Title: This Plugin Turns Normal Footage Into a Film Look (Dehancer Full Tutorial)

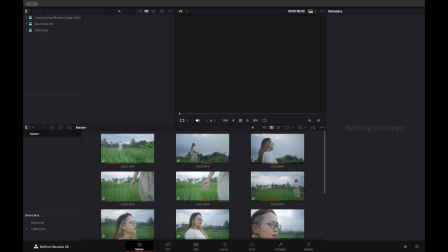8s
Hey guys, today I'm gonna show you how I get that film look using the Dehancer in DaVinci Resolve. Alright, let's get straight into it. First, just import your footage into DaVinci.
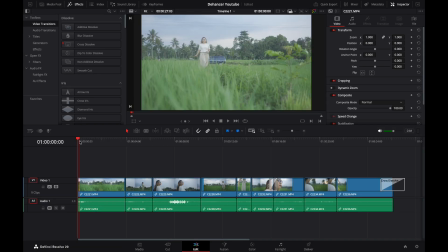22s
So at this point, I've already cut up all my footage and lay everything out in the Edit tab.
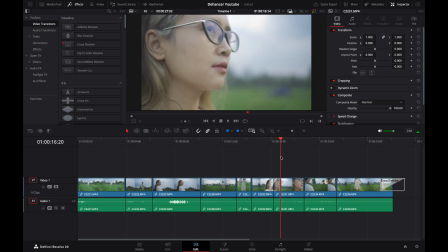28s
I also threw in a few transitions here in the Edit tab. Then jump into the Color tab.
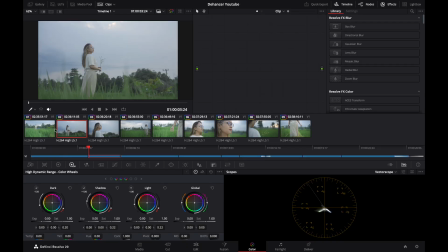35s
This is where the magic starts. Just take one of your clips to get started. I'm gonna go with this clip since the lighting is pretty balanced, so it's a good starting point. For this tutorial, I'm only gonna use for nodes to keep things simple and easy to follow.
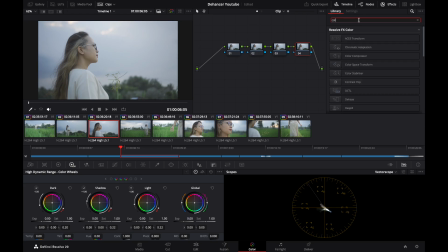54s
Then search for color space transform and place on the first and last nodes to handle the input and output. I'm just gonna label the nodes real quick so everything stays organized and easier to follow later.
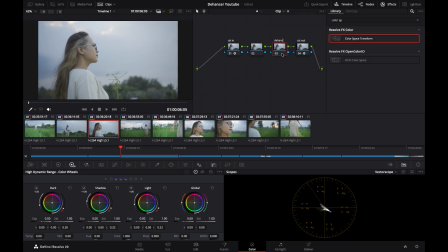76s
So the third node is where I'll be adding Dehancer, and I'm naming the second node balance for basic corrections. Alright, go to the first node. This is where we set up the input CST.
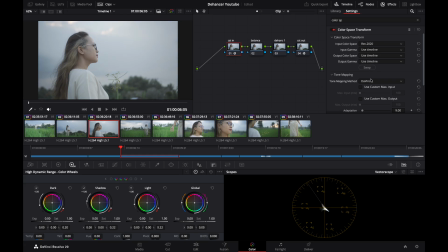88s
Since I'm working with HLG footage, I'll set the input color space to rec.2020 and the gamut to rec.2100 HLG. Then I'll convert it to DaVinci Wide Gamut and DaVinci Intermediate. This basically gives us more room to work with when grading.
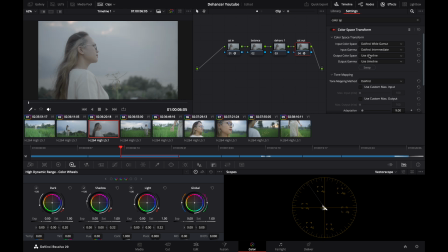104s
Now in the CST out node, I'll set the input to DaVinci Wide Gamut and DaVinci Intermediate, then convert it to rec.709.
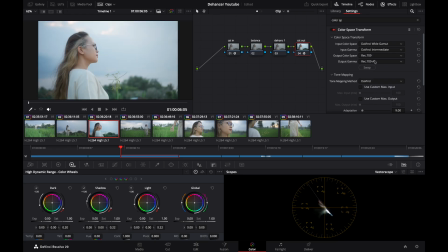112s
Since I'm on a Mac, I'll use rec.709A so the colors show up correctly. Now let's see what kind of difference that made. Next, jump to the third node. This is where we add Dehancer to start building that film look. Just search for it in the FX tab and drag it onto the node.
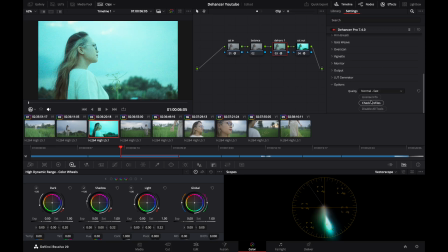129s
At first, it might look a bit weird, but don't worry, that's totally normal. For now, just turn off all the tools in Dehancer. Then set the source to DaVinci Wide Gamut Intermediate in the input settings.
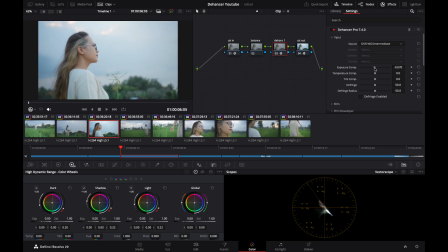142s
We'll notice there are a lot of settings here like exposure, temperature, tint, and more, but for now, just leave everything as it is. We'll come back to these later. I usually start in the print section. Make sure it's enabled.
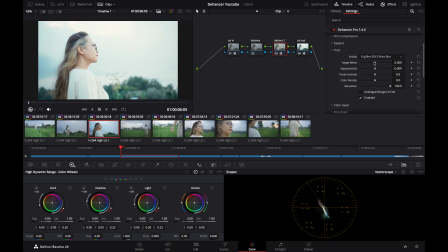156s
Then pick a profile. There are a lot of options here, so you can experiment. For this one, I'm going with Kodak Endura Glossy Paper for a slightly softer look. A lot of people use Kodak 2383, but we'll skip that for now.
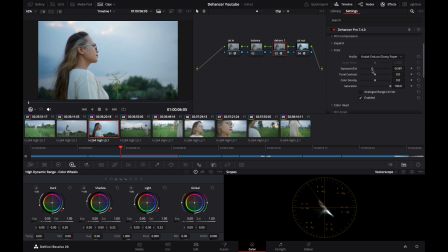171s
Here, I'm gonna bring the exposure down a bit since it's a bit too bright, then add a touch of contrast. Just tweak it based on your clip, and don't overdo it. You still want it to look natural.
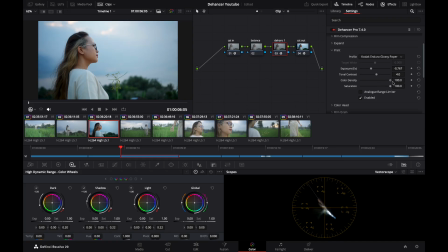189s
Then I'll add a bit of color density by pushing it to the right, just to make the colors feel a bit richer. You can see the colors start to look a bit deeper and more film-like.
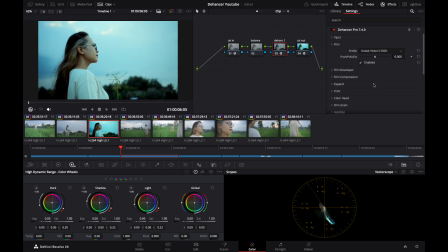204s
Now let's jump into the Film tab. I'm gonna go with Kodak Vision 350D. It gives a nice clean look. You can try other profiles too. There are plenty of options here. You'll also see a push and pull slider here, which basically lets you tweak the exposure of the film.
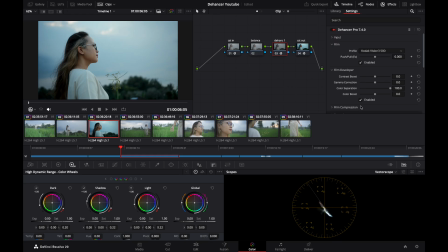222s
Next, jump into the Film Developer section and turn it on. You'll see options like Contrast Boost, Gamma Correction, and Color Boost. I'm just gonna tweak these slightly to add more depth and bring the footage to life.
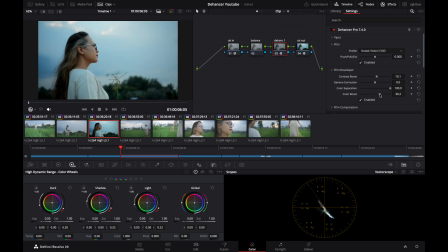239s
Just keep it subtle, don't push it too far. Next, jump into the Film Compression tab.
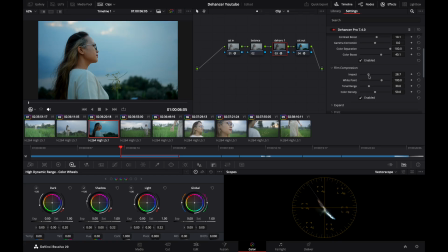257s
I'm gonna lower the impact a bit and tweak the white point to soften the highlights. One thing I really like about Dehancer is how easy it is to use. The interface is super user-friendly, and the controls are simple enough for beginners, but still powerful enough to get really solid results. Then in the Expand tab, I'm gonna tweak the black and white points a bit.
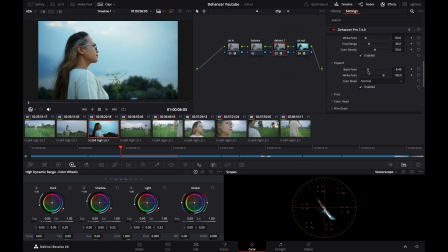281s
The black point controls how deep the shadows get, and the white point controls how bright the highlights are. Just keep it subtle so it still looks natural. On the third node, I'm gonna add a parallel node.
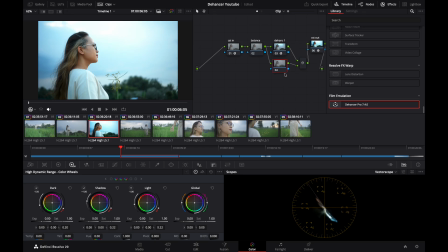294s
This is where I'll add effects like grain, halation, and blue. I keep this separate so I can control these effects independently without affecting the main grading.
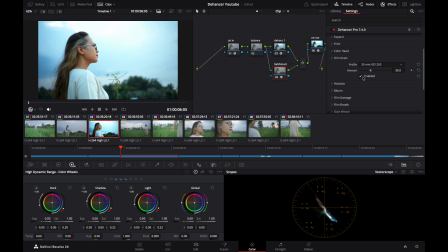311s
For the film grain, you can zoom in on your clip to see it more clearly.
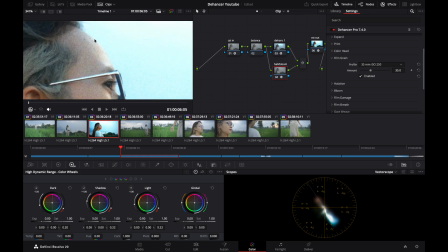316s
I'm gonna pick a profile that's not too heavy, and you can adjust the amount to control how strong the grain is.
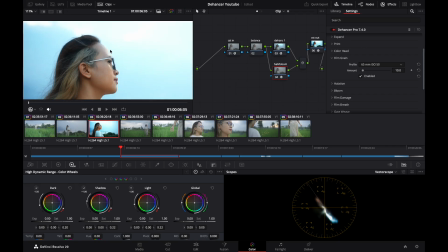324s
Here, I'm going with the 65mm ISO 50 profile, and I'm keeping the amount low.
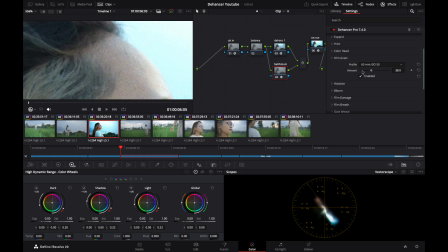330s
If you push it too far, it can easily start to ruin the image.
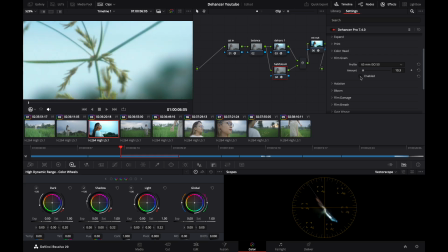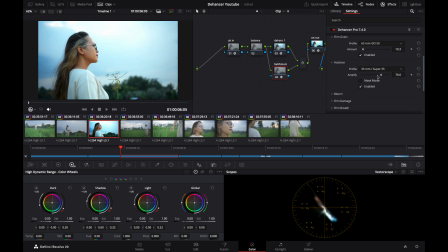345s
Next, let's move on to halation. This is what gives you that soft glow around highlights, something you naturally get with real film.
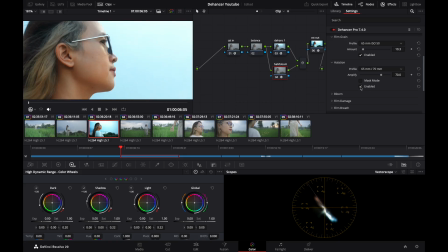354s
Without it, your footage can feel a bit too clean and digital.
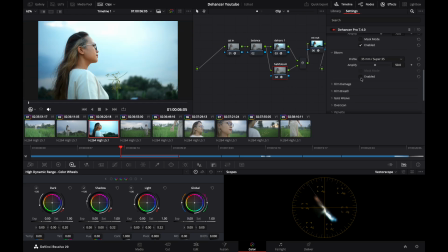366s
Next, let's add a bit of bloom as well to soften the highlights even more and give the image a smoother, more cinematic look.
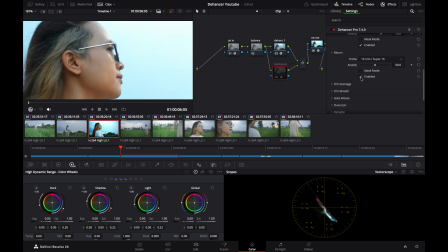There are also a bunch of other effects in Dehancer like film damage, film breath, and vignette, but I'm not gonna use them for this one since I want to keep the look clean and natural.
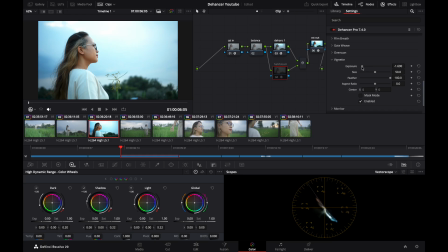Alright, now let's take a look at the result from these two Dehancer nodes. Here's the before and the after.
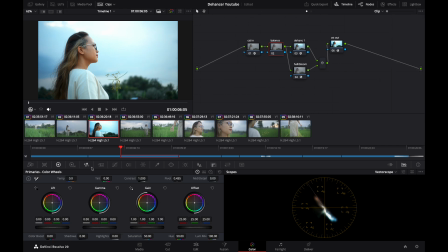416s
You can already see a big difference in the overall look. Now I'm gonna move to the last node, the balance node, and make a few final tweaks. Since this was shot in the afternoon with cloudy light, it feels a bit too cool, so I'm gonna warm it up slightly to get a more natural look.
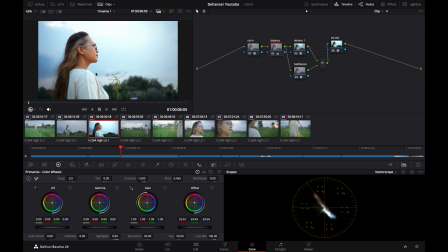Here, I'm also increasing the temperature slightly to bring out that warm evening look in the footage. I'll also tweak the curves. A simple S-curve is usually enough to add contrast and depth. Just keep it subtle and don't overdo it. I'm gonna fine-tune the lift, gamma, and gain to shape the look a bit more.
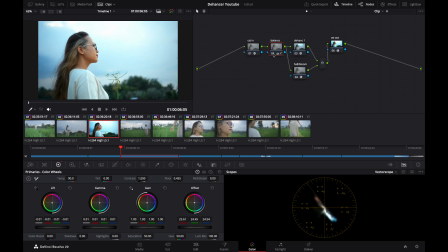470s
The skin tones feel slightly too strong, so I'll go into color slice and reduce the skin saturation to keep it looking more natural and balanced.
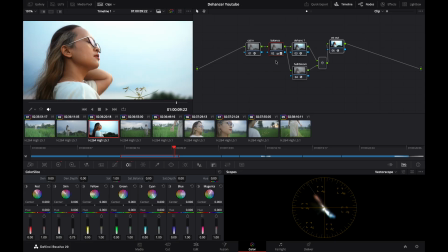483s
Now let's take a look at the final grade. Here's the before and after. I think this is already solid, so next we can apply it to the rest of the clips by grabbing a still and applying the gray.